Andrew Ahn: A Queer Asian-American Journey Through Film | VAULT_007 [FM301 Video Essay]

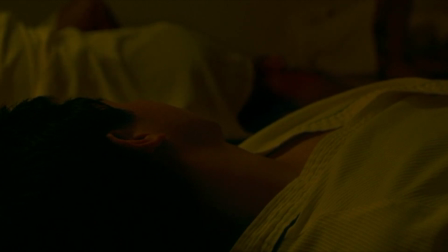280s
The anonymity of subjects, the lack of dialogue, and the ambiguity of movement throughout this scene all contribute to creating the invisibility that surrounds David's yearning.
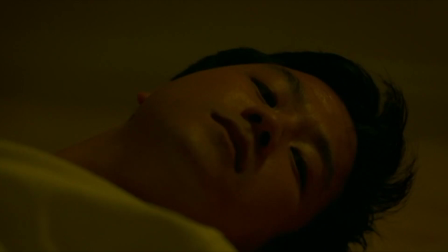289s
We as an audience know what David wants, but it's hidden, wrong, so far out of reach that that David can only lie there and stare at it.
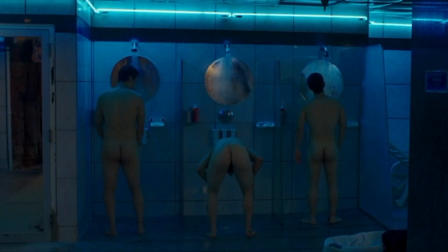298s
As a cultural space, you actually saw kind of a lot. You know, it's just like male nudity, really normal.
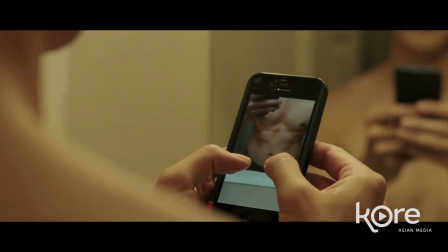305s
But then as it got more erotic, you would see less and less and less because I wanted it to be a really subjective experience.
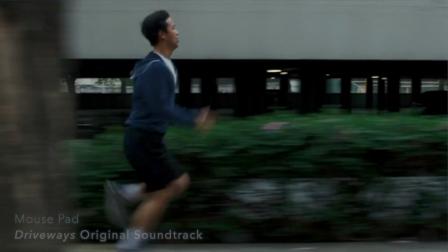311s
It was really from David's emotional point of view.
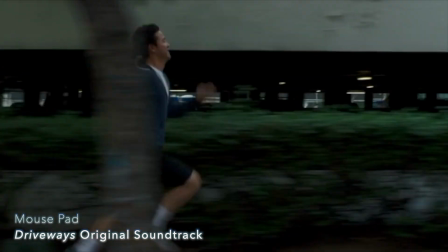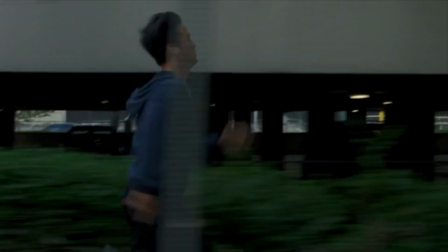320s
Even as the story ends, the audience is left with a continual sense of this yearning as Spa Night is just a moment in time on the path to David's queer identity.
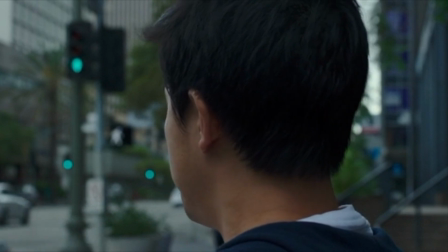329s
His journey is far from over, and it probably won't end in his parents' spa.
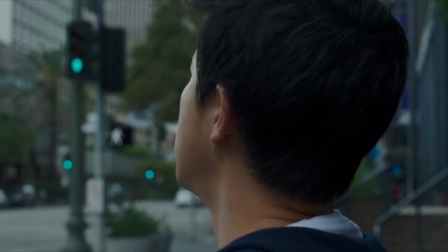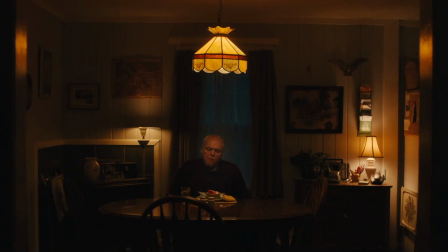338s
And as Ahn implicates his own experiences in the story of Spa Night, we can see how he develops his own identity in his next feature, Driveways.
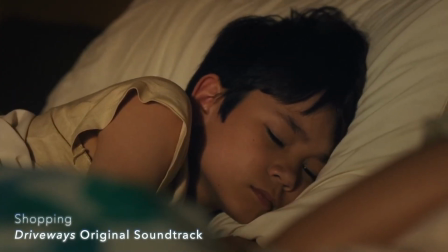349s
Released in 2019 as Ahn's second feature,
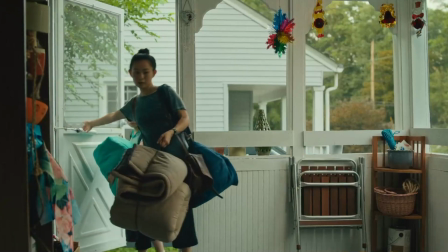352s
Driveways sits on the precipice of even greater turmoil in the United States, the global pandemic, and the anti-Asian hate movement that came with it.
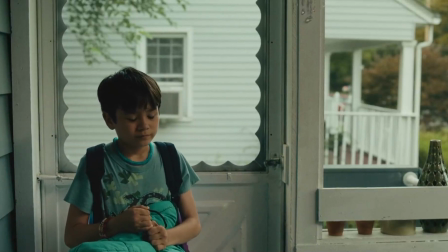360s
But in contrast to Spa Night, Driveways tells the story of a young boy, Cody, that experiences his mother grieve while trying to make sense of an ever-changing world.
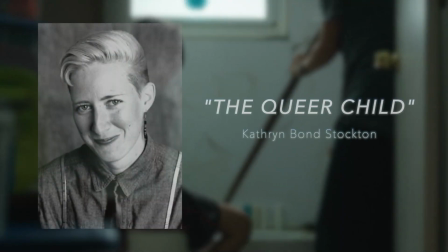370s
Perhaps building on Katherine Bond Stockton's queer child,
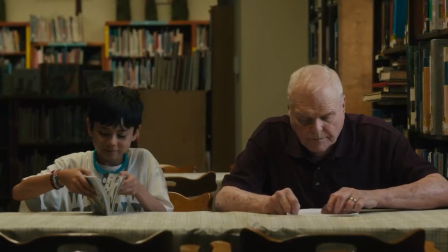373s
Cody and his relationship with widower veteran Del digs deep into the naivete and unadulterated curiosity of children.
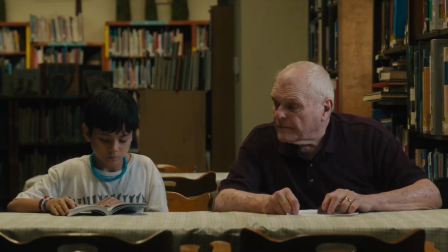379s
Driveways is such a beautiful story about friendship, about connection, and that's really rare. I think that there's a lot of cynical filmmaking where people just want to be cool or bold."
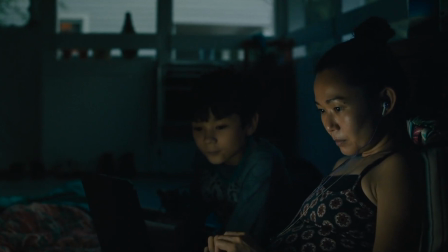391s
At first glance, I was skeptical of the casting of Cody and his mother as Asian Americans. Does this story truly need to be told through an Asian American perspective? Did On cast Cody and his mother simply to highlight Asian American representation in his films?
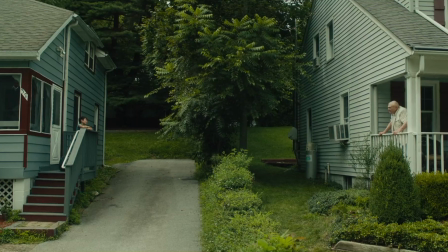403s
But from a critical lens, this casting is perfect to lay the groundwork for the intricate relationships introduced in Driveways.
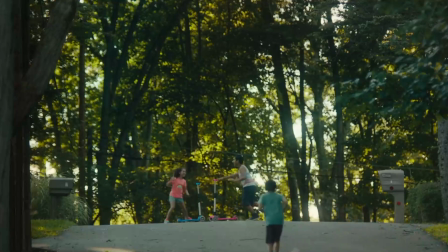409s
It's this sense of connection, this sense of hope that drives the story. And while a spa night, having an all-Asian American cast, broke boundaries on its own terms,
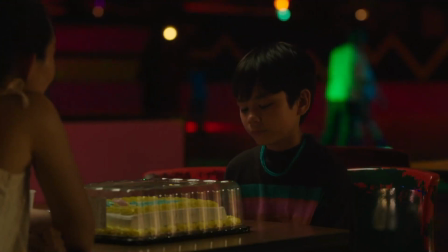418s
Driveways does so by showing that the mind of a child surpasses all racial and prejudicial barriers, that even a closed-minded veteran can find connection in knowing that he is not alone.
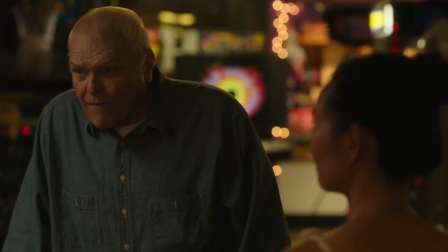431s
Take the birthday party scene in the bingo parlor that illustrates this connection beautifully.
You miss us too much there, Del?
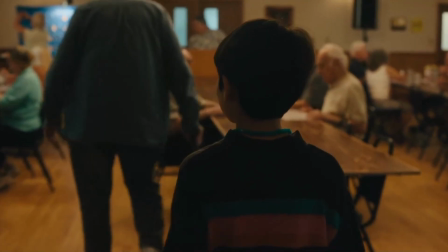438s Absolutely.
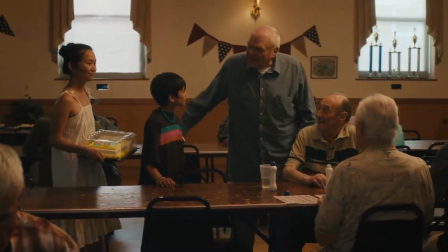441s He's yours?
It's no surprise here that Cody wants to move his party from the boisterous roller skating rink to Del's bingo parlor.
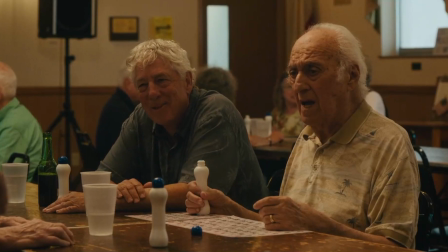447s
After all, he was the only one to show up.
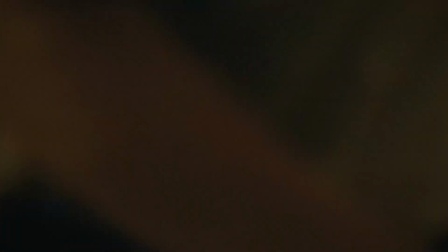449s
The scene is set with a soft light coming through the window, tones of amber and green making Cody's black and blue sweater stand out amongst the crowd.
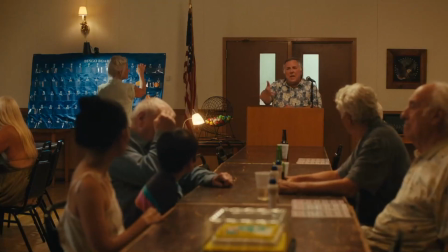457s
He's an outsider, but the dialogue wouldn't show it. Del and his friends treat Cody like an adult, a part of their family.
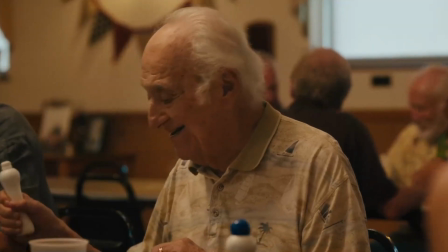466s
And here, On introduces the idea of chosen family,
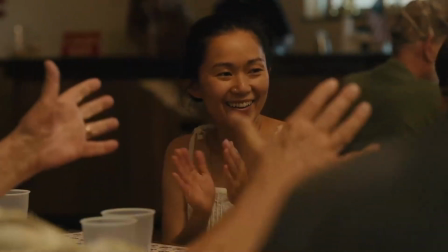470s
the family that Del undoubtedly sought refuge in when his wife passed, and the people that will treat Cody better than other kids his age.
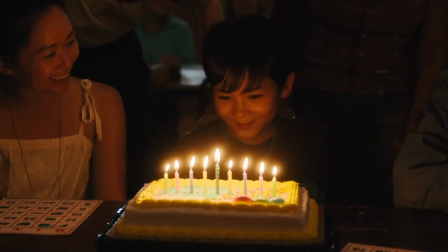481s
By the time Cody's cake gets brought out, the audience feels like we've been in that bingo parlor for hours.
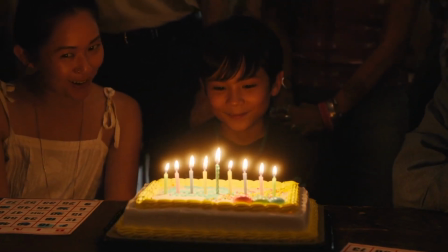486s
The slightly off-tune harmonies from the old men remind us that human connection breaks all boundaries.
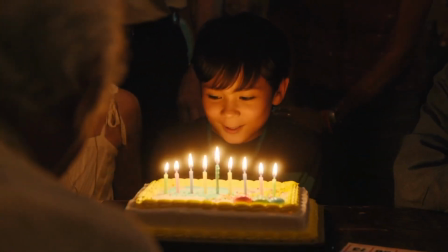496s
For me, I think it's really about sympathy, it's about listening,
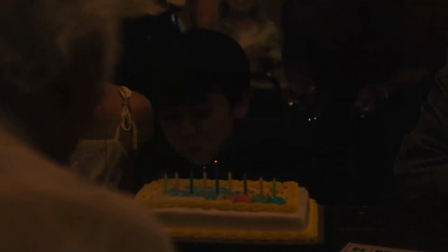502s
you know, I think these are ways for people to heal. It's a really difficult political climate, you know, societal climate. Like, I think this is a movie that will give people hope and optimism for the future.
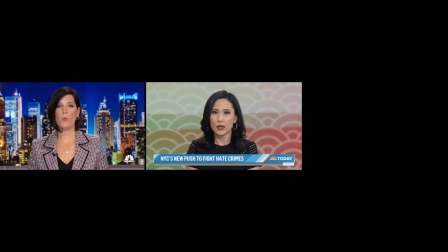523s A warning, some of the images you're about to see are disturbing. A wave of violence against the surge in hate crimes against Asian Americans.
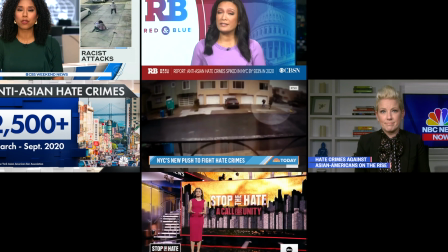530s What should be a celebratory time coincides with The disturbing surge of racist attacks after two Asian women were murdered within just one month.
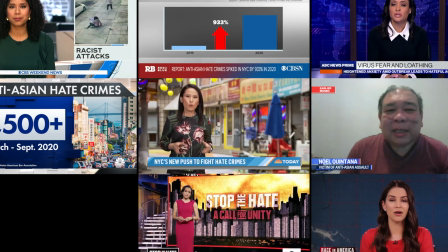537s The coronavirus is impacting communities across the globe. It's out-breaking.
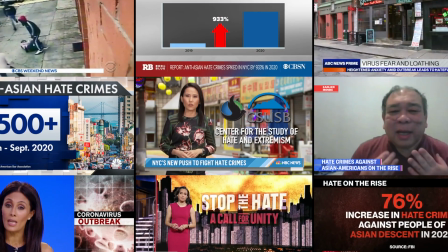541s There's also an increase in reports of harassment and bias against certain groups of people.
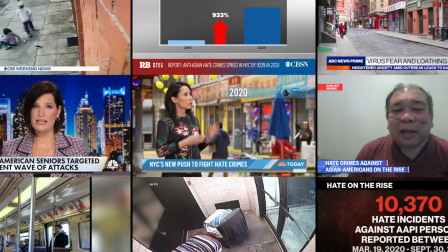547s
Barely a year after the release of Driveways, COVID-19 became a global pandemic that spread to the United States.
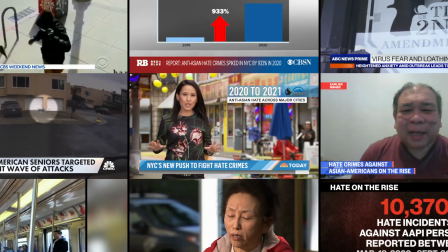552s
And like any conflict in a major motion picture, it brought out the worst in U.S. citizens,
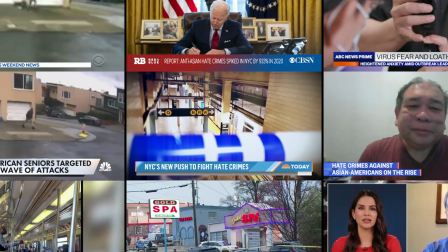557s
allowing for a space to inflame an anti-Asian American movement that was never really solved in the first place. Despite this incredibly tumultuous time, Ahn never stopped pushing queer and Asian American freedom in his career.
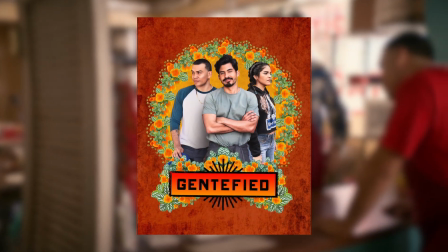569s
He worked closely on a TV series called Gentified in 2020, about a Latinx family in LA dealing with the gentrification of their neighborhood,
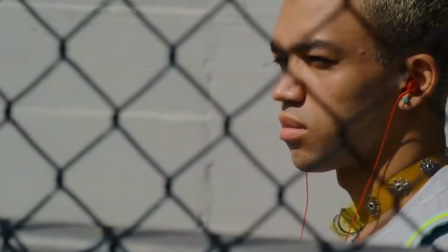576s
as well as having director credits in 2021 for a few episodes in the hit show Generation, about a group of high schoolers exploring their sexuality.
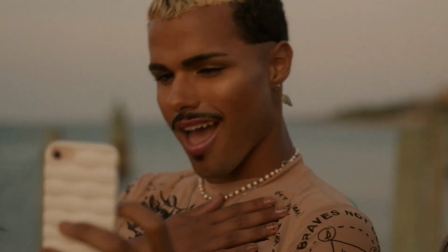584s
In fact, as the years passed, Ahn's involvement with queer-celebrating film media only became more significant,
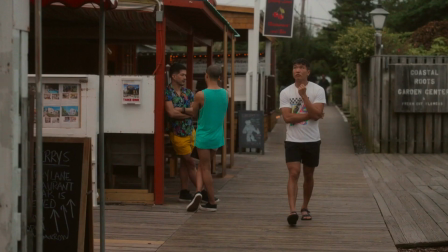589s
and it culminates in his 2022 Hulu original film, Fire Island.
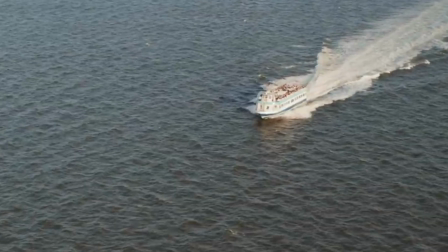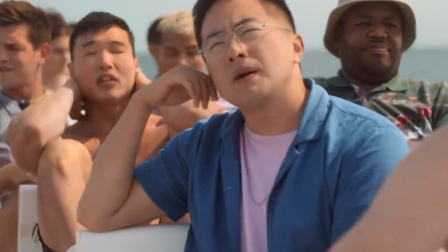601s
If I was skeptical of driveways from the get-go, I was infinitely more so of Fire Island.
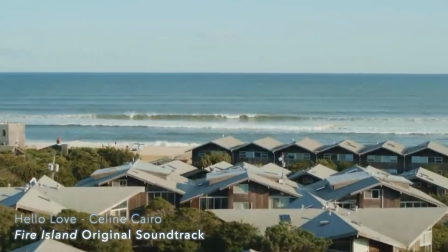606s
I had seen the trailers for the film on Hulu's website and couldn't help but notice its $10 million budget, blowing any semblance of an indie experience out of the water.
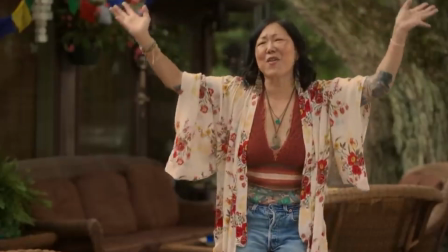614s
On has now graduated from unconventional cinema to the mainstream, and with that change he lost some of the key aspects that made his previous works identifiable and unique,
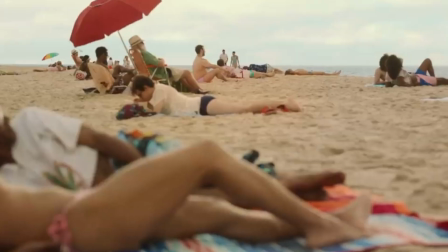622s
including his cinematographer, Ki-Jin Kim.
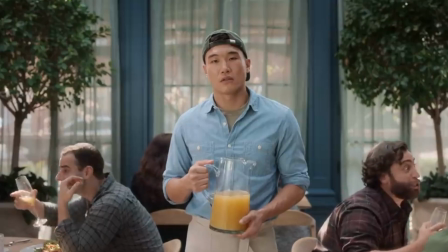625s
Did he sacrifice some of his artistic integrity, part of what made Spa Night in Driveways so powerful, for the opportunity of grandeur on the silver screen?
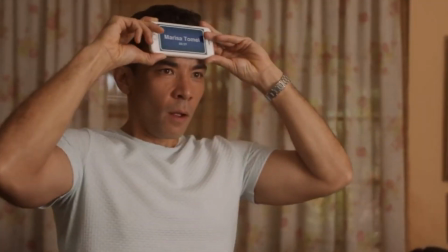632s
After giving this film a watch, though, I ate my words. In stark contrast to Spa Night's focus on the invisibility of queerness and the strains of Unchosen Family,
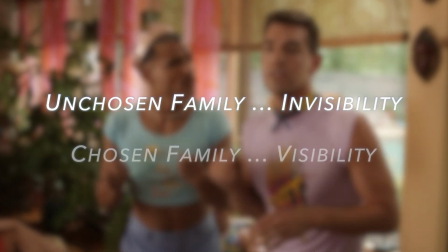641s
Fire Island aims to express the opposite, the release of queerness and freedom and visibility that Chosen Family offers.
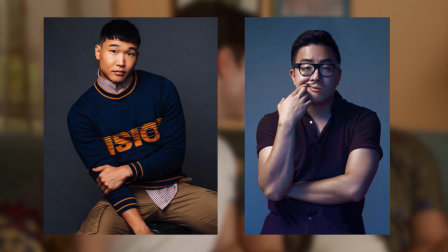648s
Joelle Kim Booster, who plays Noah, and Bowen Yang, who plays Howie, are two queer Asian American lead actors that often get typecast and limited to certain token characters.
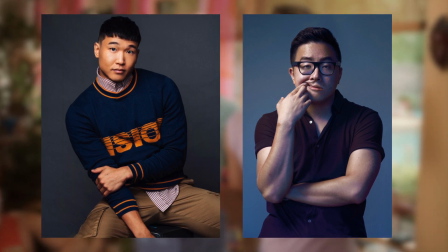656s
Their differences in character development in Fire Island are, however, indicative of a more intricate representation of the queer Asian American.
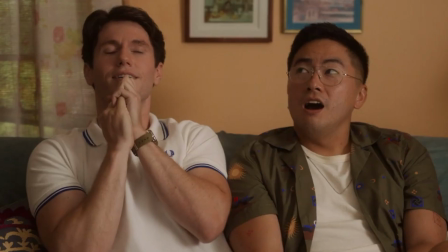663s
On proves in Fire Island that characters can be much, much more than just those two labels in mainstream cinema.
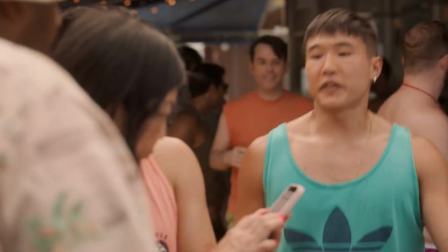669s
Most of all, though, the film is a celebration, not just for queer Asian Americans, but for breaking through the mold of contemporary mainstream cinema,
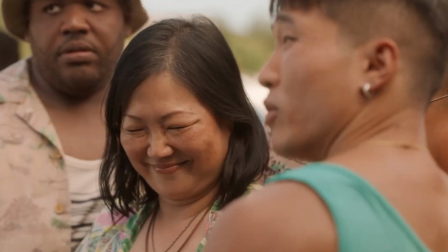676s
and persisting in a time where queer people and Asian Americans have once again been marginalized for being true to themselves.
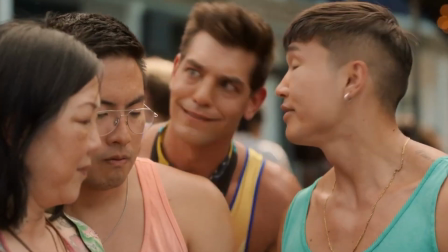681s
In Fire Island, Ahn says, we're still here, and we're not leaving.
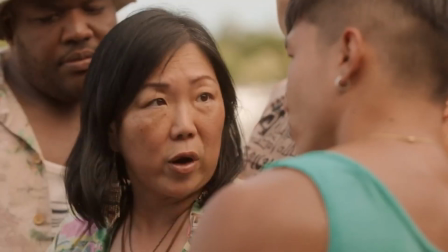686s
I've made a gay Korean American film earlier in my career, but it was very solitary, you know, it was very much about a character coming out to himself, and not necessarily, you know, finding a community.
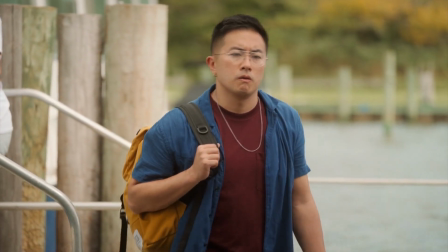705s
And what a better way to physically represent that perspective on screen than in the fairy scene toward the climax of the film.
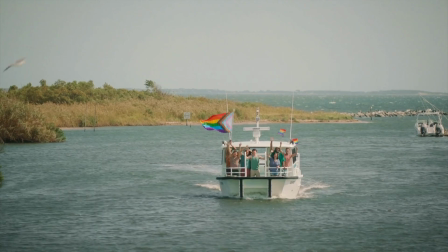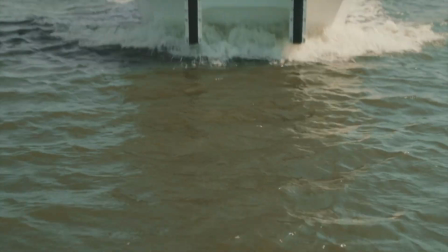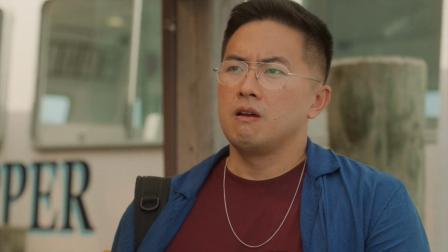721s
The juxtaposition here of Howie and Charlie's interaction and the parade of his friends behind him expresses this deep emotional connection to queerness that I hadn't quite seen in Ahn's earlier projects.
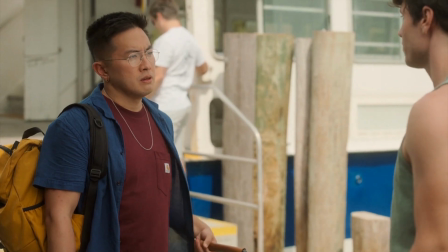731s
Taking the classic rom-com trope of chasing down the one true love to win them back and satirizing it,
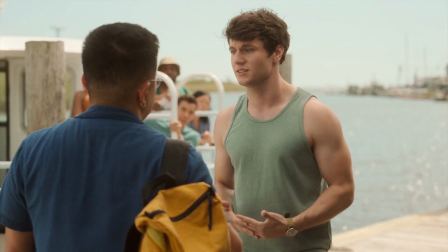736s
turning it on its head, allows the queer audience to reclaim this sense of destined in love. It also definitely helps that Charlie doesn't know what to say or do when confessing his love to Howie.
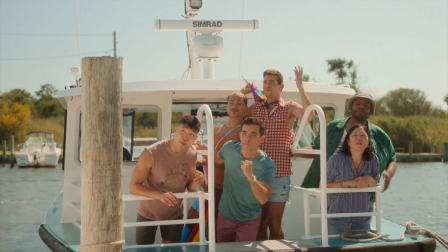745s Okay, Charlie, this is your big rom-com moment, okay? You gotta do something big, something stupid. I love you.
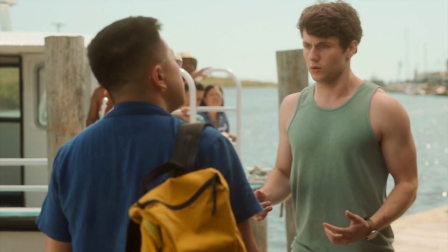751s
This idea of community and an overwhelming sense of support transcends the metaphorical by placing that support in the background of the scene.
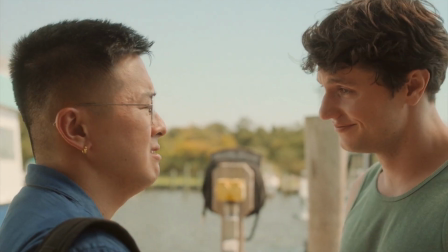758s You actually stole a boat for me. I actually stole a boat for you.